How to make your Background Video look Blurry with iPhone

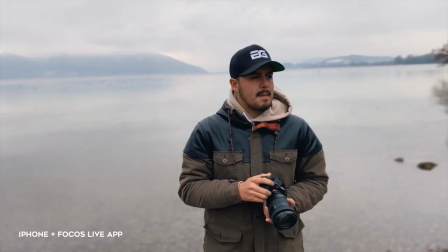(8:13)
The aperture of around F7.5 will give you the most natural background blur look.
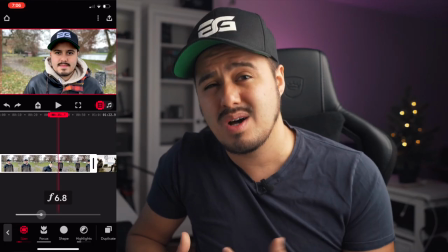(8:18)
If you overdo it and go very low with the number, it can make it look unnatural. So make sure to not go too crazy on the background blur and do some fine tuning using the size and focus feature.
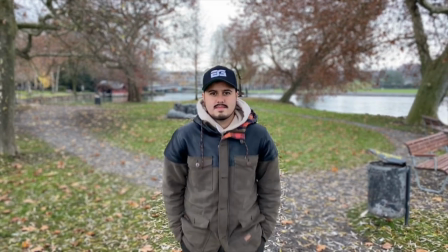(8:31)
It also works best if the subject is not too close to the camera.
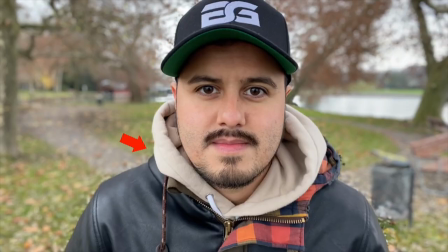(8:36)
Getting too close will result in weird artifacts in your video. Also, you would want to shoot in good lighting conditions.
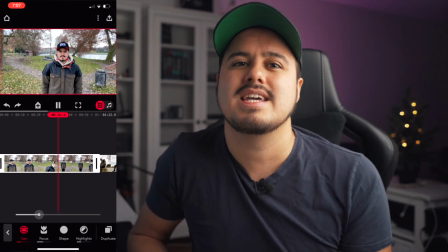(8:43)
This way the software can better detect those contrast points, giving you a cleaner separation between the subject and the background.
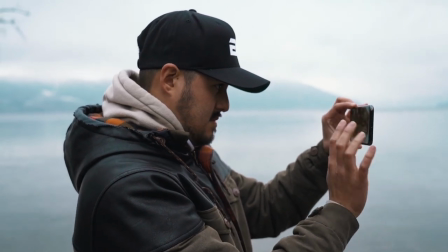(8:52)
The Focus Live app currently doesn't support camera stabilization, but it will in the future. So try to keep your hands steady or even better, use a tripod or a gimbal to avoid jury movements in your shot.
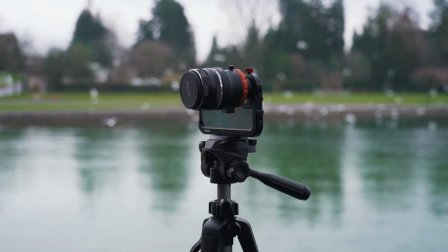(9:04)
So to wrap this up, the first method of using the DOF adapter with a fast lens really adds quality to your videos,
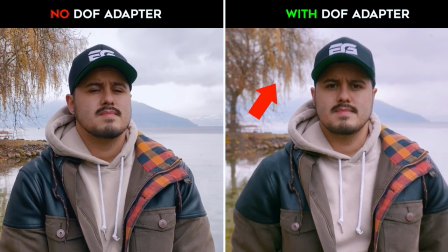(9:12)
giving you a similar looking shallow depth of field like you see in DSLR cameras, but there are of course some imperfections. Do I find it necessary to have one? Not really.
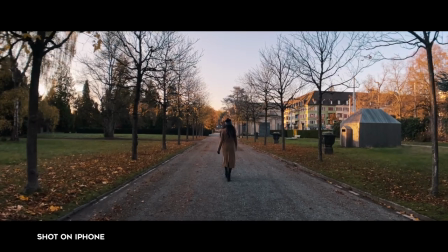(9:23)
When filming with my iPhone, I want to keep it mobile. I want to be able to take out my phone and be ready to shoot. A setup like this would consume much more time, but I have to say that it was a lot of fun to shoot with it.
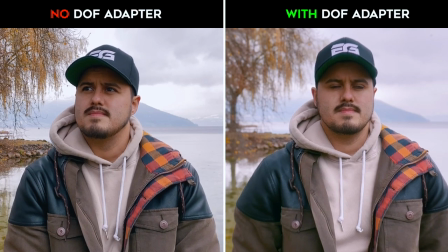(9:35)
And I do personally like the look of it as it is a stylistic choice as well. This is probably the cleanest option to achieving a high quality,
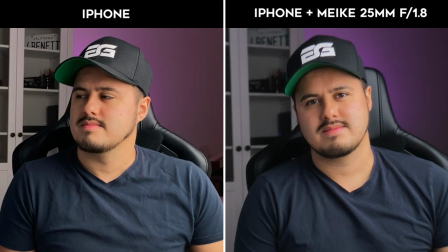(9:45)
shallow depth of field with your smartphone, and it might be a great option for talking head videos like these.
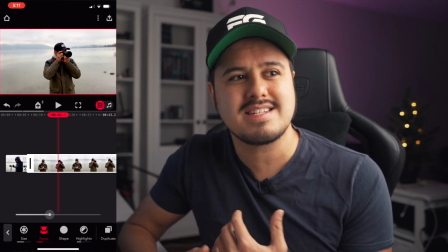(9:51)
I think that the Focus Live app has a lot of potential, at least until Apple releases a native portrait mode for video. The app isn't perfect, but for what it can do,
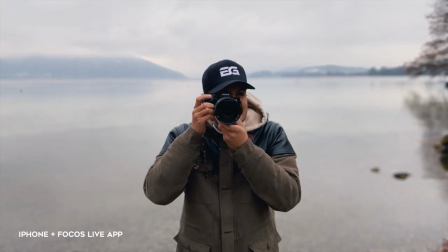(10:01)
it's pretty impressive and is a good and inexpensive way to have your background be out of focus. I think if done correctly, you could get away with it pretty well. Now, I'm sure that people wouldn't even notice it on a small screen. Let me know in the comment section below which method you prefer. Subscribe to my channel so that I can keep creating these awesome videos for you guys. By the way, if you're new to iPhone filmmaking, make sure to download my free iPhone filmmaking guide, which will help you find the right tools to get started with shooting high quality videos on your iPhone. You surely don't want to miss out on that. Follow me on Instagram at Bennett Grazer. and if you're looking for more mobile filmmaking tutorials, I got your back. Here are two great videos that will certainly help you improve your mobile filmmaking skills. Until then, take it easy, stay creative, and I will see you in the next video. Get that background nice and blurry.